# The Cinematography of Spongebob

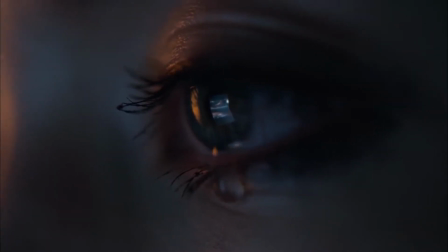Cinematography refers to the art of making motion pictures, specifically the visual aspect.
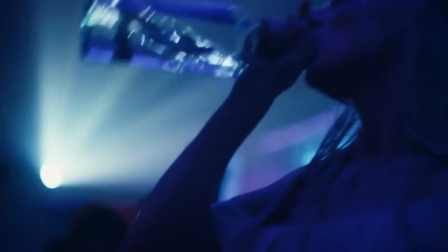A lot of the time when people talk about cinematography, they're talking about how beautiful a shot in a movie is, or how artsy a film looks.
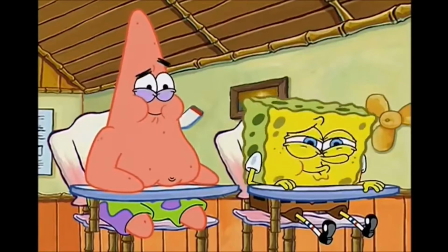But how would you talk about something like the show Spongebob Squarepants in the context of cinematography?
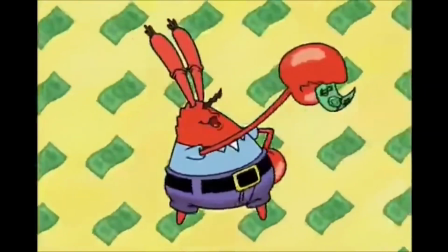Spongebob, though the art is good, doesn't really vary that much in shot types and doesn't apply lighting to most of its shots, everything usually being colored flat.
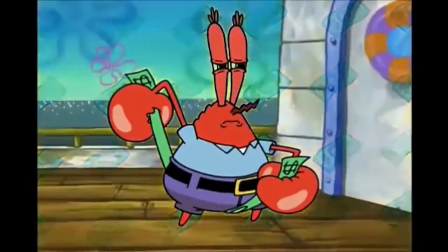But over the 13 seasons of the show and various movies, I believe SpongeBob has created a unique visual language,
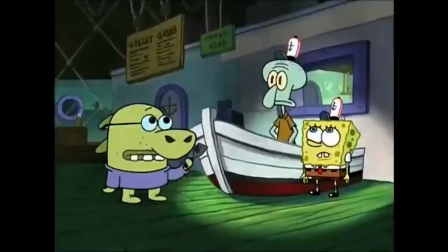and they use most of these visuals to enhance the show's comedy, and they use them frequently enough for them to become iconic.
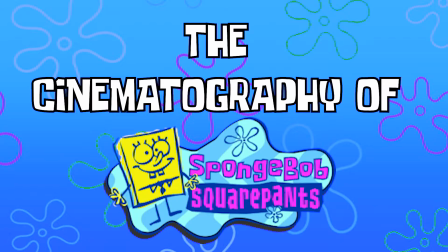This is the cinematography of SpongeBob.
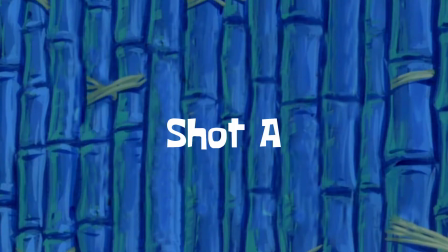The most common transition in film is a cut, which gets us from shot to shot.
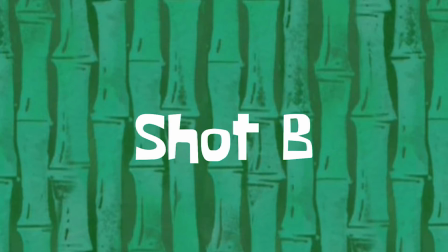When showing the passing of time, a lot of films and TV would use the crossfade, but SpongeBob does this differently.
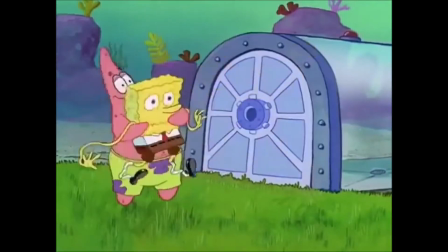Sometimes instead of using a cut or crossfade, SpongeBob shows the transition between scenes or locations using a wipe.
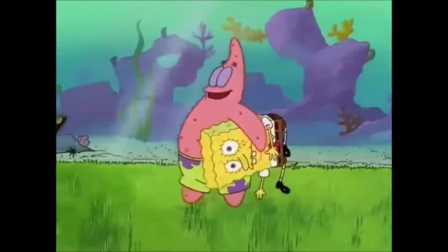But not just any wipe, a specific wipe now iconic to the show, the bubble wipe.
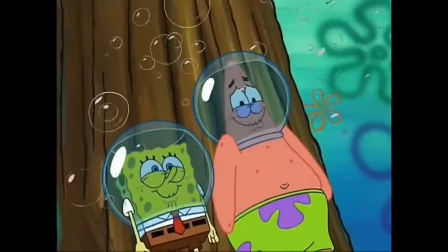Not only is it a cool transition, but it's visually appropriate considering the show takes place in the ocean.
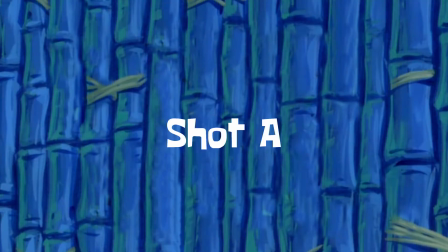I tend to find wipes visually distracting since they are very noticeable, but the bubble wipe successfully connects two shots without being super distracting due to how it fits with the show's visuals. A normal wipe like this would distract, but the quick wipe using bubbles to hide the transition works wonders.
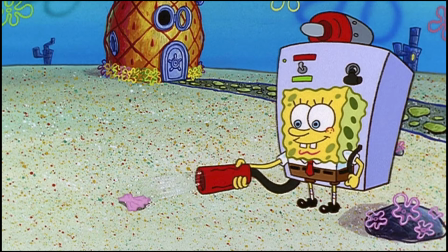Most of the shots in SpongeBob would show the characters from a 3/4 view angle and show their whole body, which is known as a full shot.
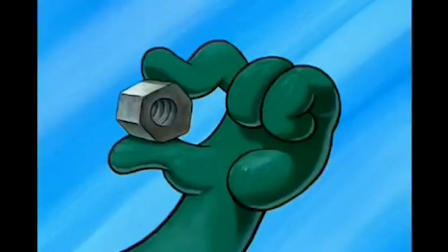But SpongeBob uses close-up shots in many episodes to show you details you wouldn't be able to see otherwise.
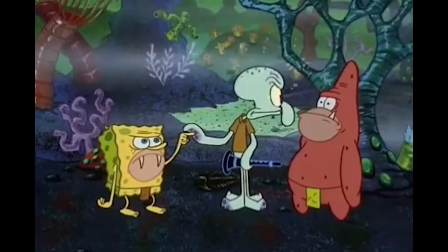A lot of the time, this is used for shock or gross-out humor.
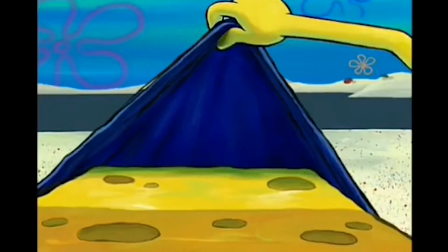But I believe it's more than just that, as not only do these shots enhance the comedy of the show, but they are more visually interesting than looking at the pretty normal shots the show has to offer.
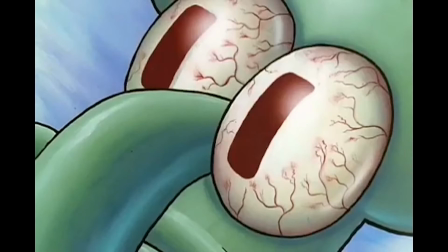If this shot of Squidward opening his eyes was a normal, medium, or full shot, it would still work, but it would be way less funny, and less visually interesting.
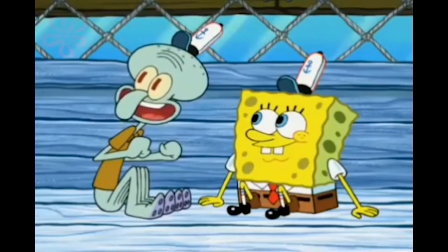These detailed painting shots add a lot to the visuals of SpongeBob and have become iconic.
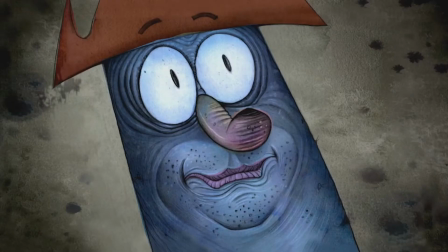A lot of cartoons do this, but SpongeBob is known for it.
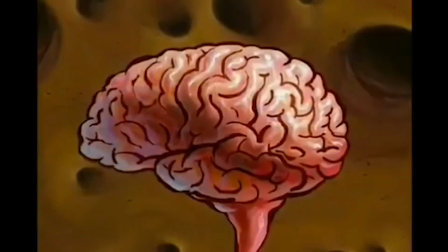The difference in creating these frames by being actual paintings instead of cells or digital frames also make these stand out more.
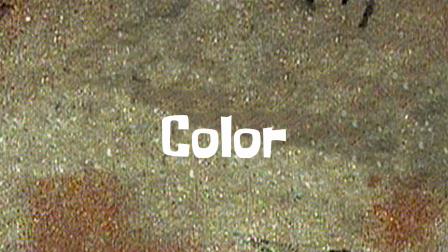SpongeBob uses pretty standard lighting most of the time. The colors are mainly consistent, but some episodes change the colors, like in the episode Rock Bottom.
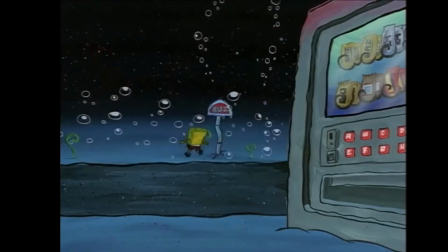When SpongeBob ends up stuck in Rock Bottom, the colors become more desaturated and darker to add to the eeriness of the location.
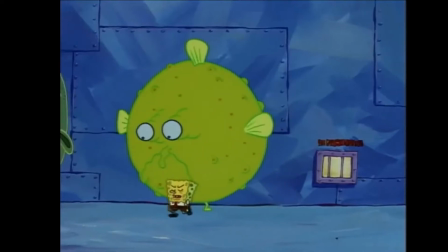The characters who live in this location also have brightly colored outlines, which differs from the black outlines of most of the characters in the show, or SpongeBob's pretty desaturated green outline.
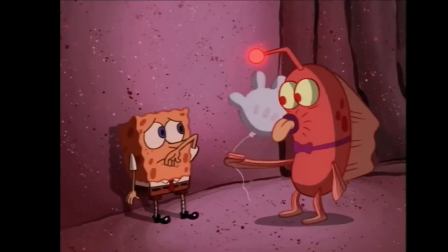The anglerfish also has a red light connected to it, which in the episode affects the surroundings, adding a red hue to the overall colors.
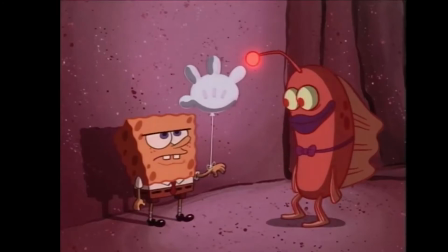This is a case of practical lighting, which I feel like we don't see much in cartoons. Another example of this is SpongeBob's glove light in the same episode.
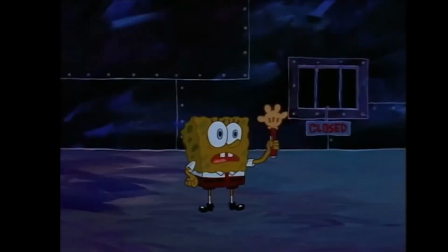I think this episode has become so iconic due to the choices in visuals, including color and lighting, on top of its humor.
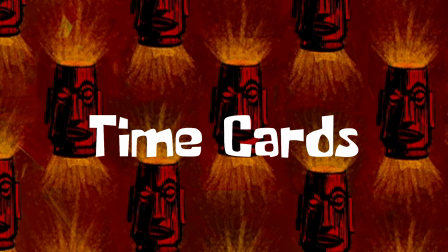Another iconic visual gag used in SpongeBob is time cards.
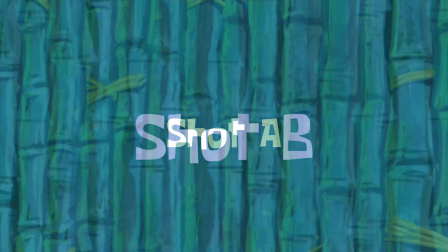A common transition when showing the passing of time in film and TV is the crossfade, which blends two shots together over a set period of time.
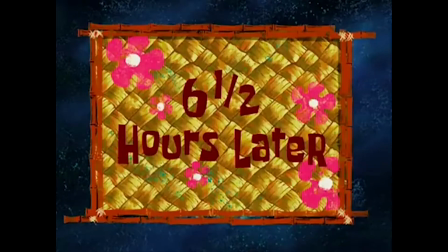SpongeBob doesn't do this. Instead, they cut to time cards. These time cards state how long has passed since the last scene or shot.
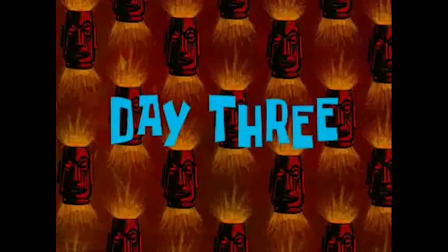These convey visually that time has passed while also being humorous in nature.
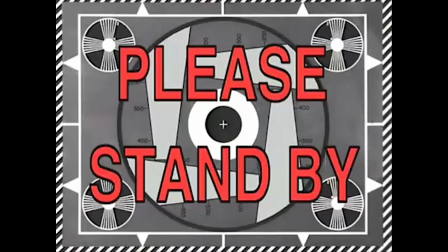These, along with the narrator's voice that reads them, have become iconic parts of SpongeBob, both in visuals and audio.
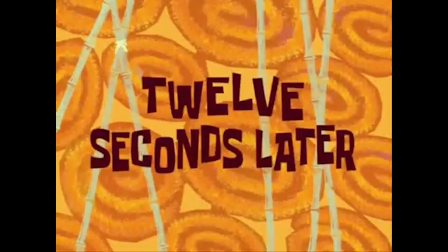This visual transition is unique to SpongeBob, as you won't see it often outside of the show.
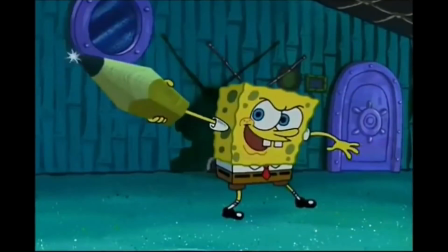So even though SpongeBob isn't the most cinematic show, it still uses cinematography principles to create its unique visual language that has become famous in its own right.
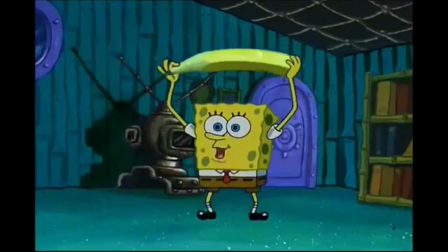It uses very untraditional transitions, very detailed close-ups, and sometimes uses lighting techniques seen in live-action films.
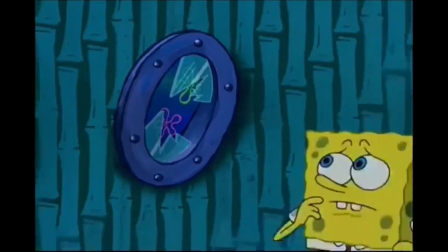These have all been in SpongeBob since the earlier seasons, and continue to shape the show as it continues for what seems like forever.
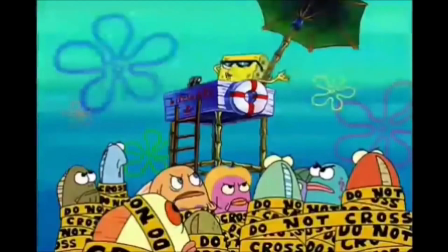Maybe we can learn from SpongeBob's unique cinematography and use some of its techniques in our films, animated or live-action.